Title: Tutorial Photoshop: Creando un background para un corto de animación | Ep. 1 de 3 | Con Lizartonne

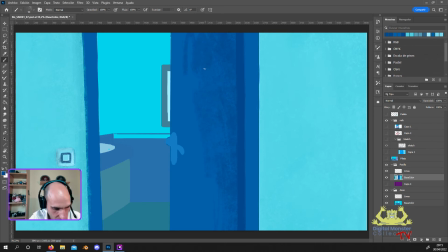Y aquí pues sí que tenemos que tener cuidado, ¿veis? Os fijáis aquí, por ejemplo, que se ven estas dos rayas sin color, es porque aquí ya empieza a notarse el tileado, lo que es el patrón, ¿no? El pattern del pincel.
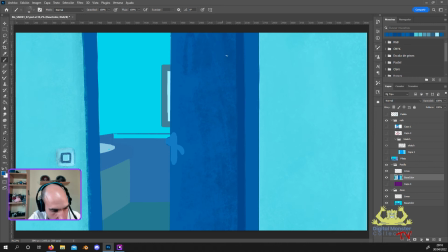Nada, ahora vamos cogiendo tonitos intermedios para matar un poquito así también esa textura, porque aquí estamos con una puerta. Está bien que tenga todo textura porque le da homogeneidad y al final es un poco pues definir el estilo de los fondos y tal, pero sin que se note. O sea, sin que afecte a cómo se perciben los materiales, ¿no?
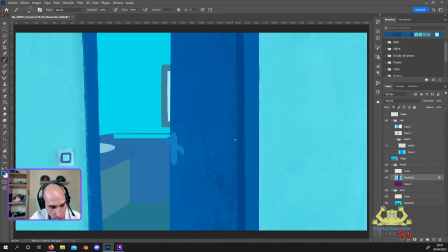En plan, si de repente una puerta es demasiado granulosa, pues no va a parecer que esté barnizada ni nada. Entonces eso tenemos que jugar un poquito con ello.
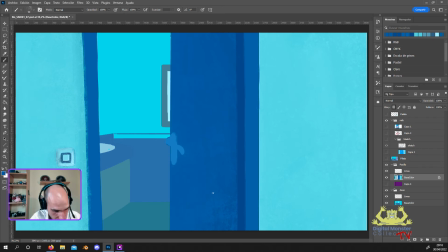Como veis, la parte de bloquear la capa es súper útil. Porque yo ahora puedo salirme para afuera por aquí. Veis que no pinto nada. Entonces está guay. Y aquí, bueno,
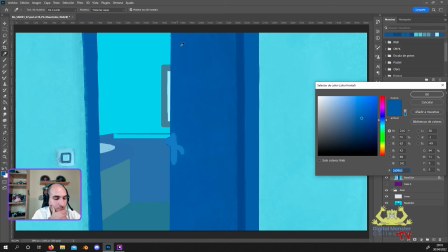jugando bien con la luz, podemos sacarle un poquitito de luz desde este otro lado, porque esta luz podría estar rebotando dentro y como esto es todo azulejo, pues seguramente haría un poquito de transferencia de color aquí y de luz también. Entonces podemos darle una zona un poquitito más clarita.
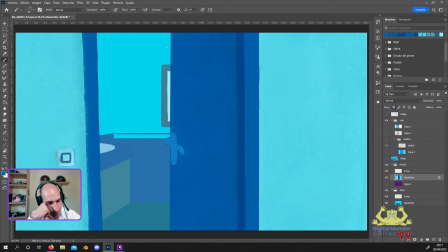Algo así más o menos.
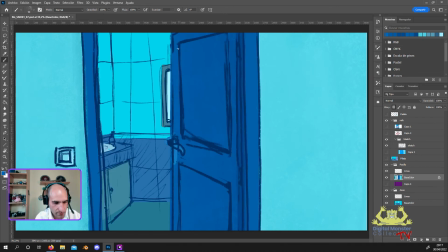Luego, claro, como le vamos a ir añadiendo detalles y tal, pues esta parte de aquí proyectará una sombrita para un lado y tal, entonces ahora va a ir cambiando un poco también.
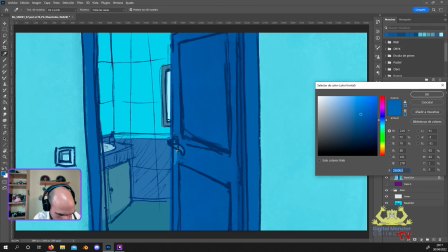Vamos a hacerle las bisagras, vamos a hacerlas del mismo color que lo que es el
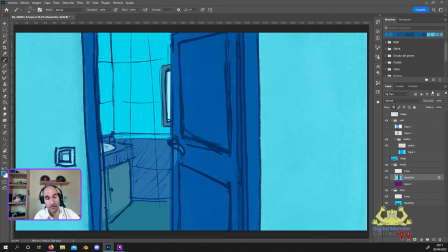pomo, porque generalmente son así de color bronce, bueno, cobre o como sea, bastante parecido, así que bueno. Serían por aquí más o menos. Vale, me quedó muy chungo.
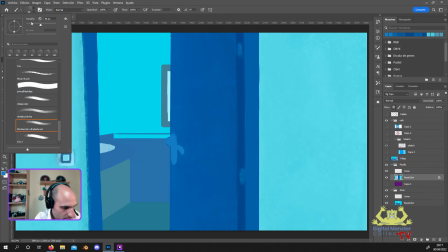Con el sketch, como no veo bien. Vale, lo que es la bisagra.
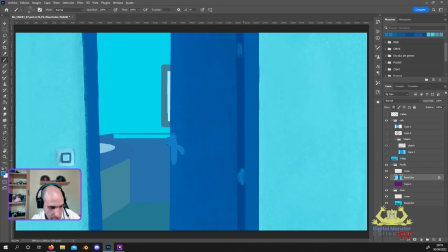Sería como así. Y luego tendríamos aquí la parte en la que se integra la bisagra. Que es la pieza que estaría ahí. Y esto estaría más pegadito aquí. O bueno, no, claro, estaría un poquito más al medio.
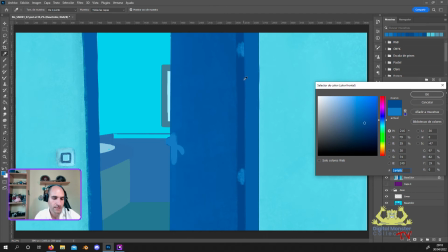Porque aquí podríamos estar viendo un poquitito del canto del marco también, de que se mete hacia adentro. O sea que igual sí que voy a rectificar esto.
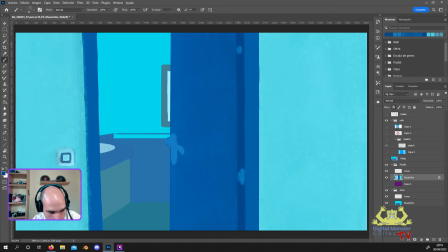Esta parte sí que vamos a dejarle el circulito ese, que sería donde se está integrando en la puerta la bisagra.
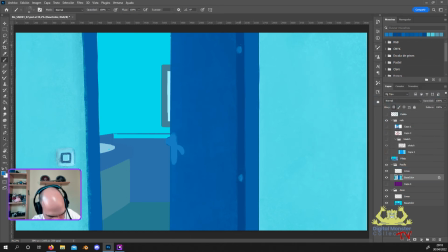Creo que algo así podría tener sentido. Están en un sitio un poco raro, a lo mejor.
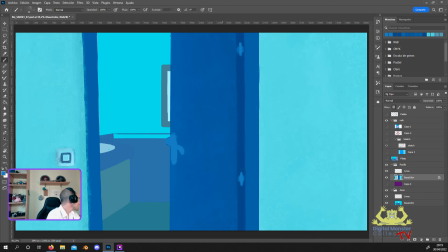Igual tenía que estar esta un poco más abajo. Porque, bueno, no, es que la que tengo yo ahí más o menos, claro, tienen tres, claro, no. Esta tiene que estar más arriba porque tienen tres generalmente. Entonces la del medio, pues tiene que estar en el medio y en el medio coincide con la manilla de la puerta.
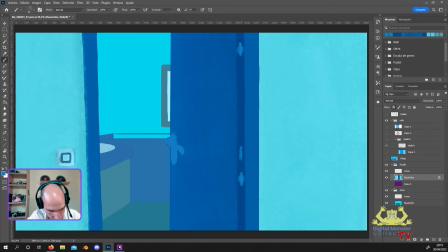Entonces, sería como por aquí. No sé, no me acaba de convencer. Bueno, sí, ahí más o menos es donde la tiene la puerta que tengo yo aquí, así que por ahora se va a quedar ahí.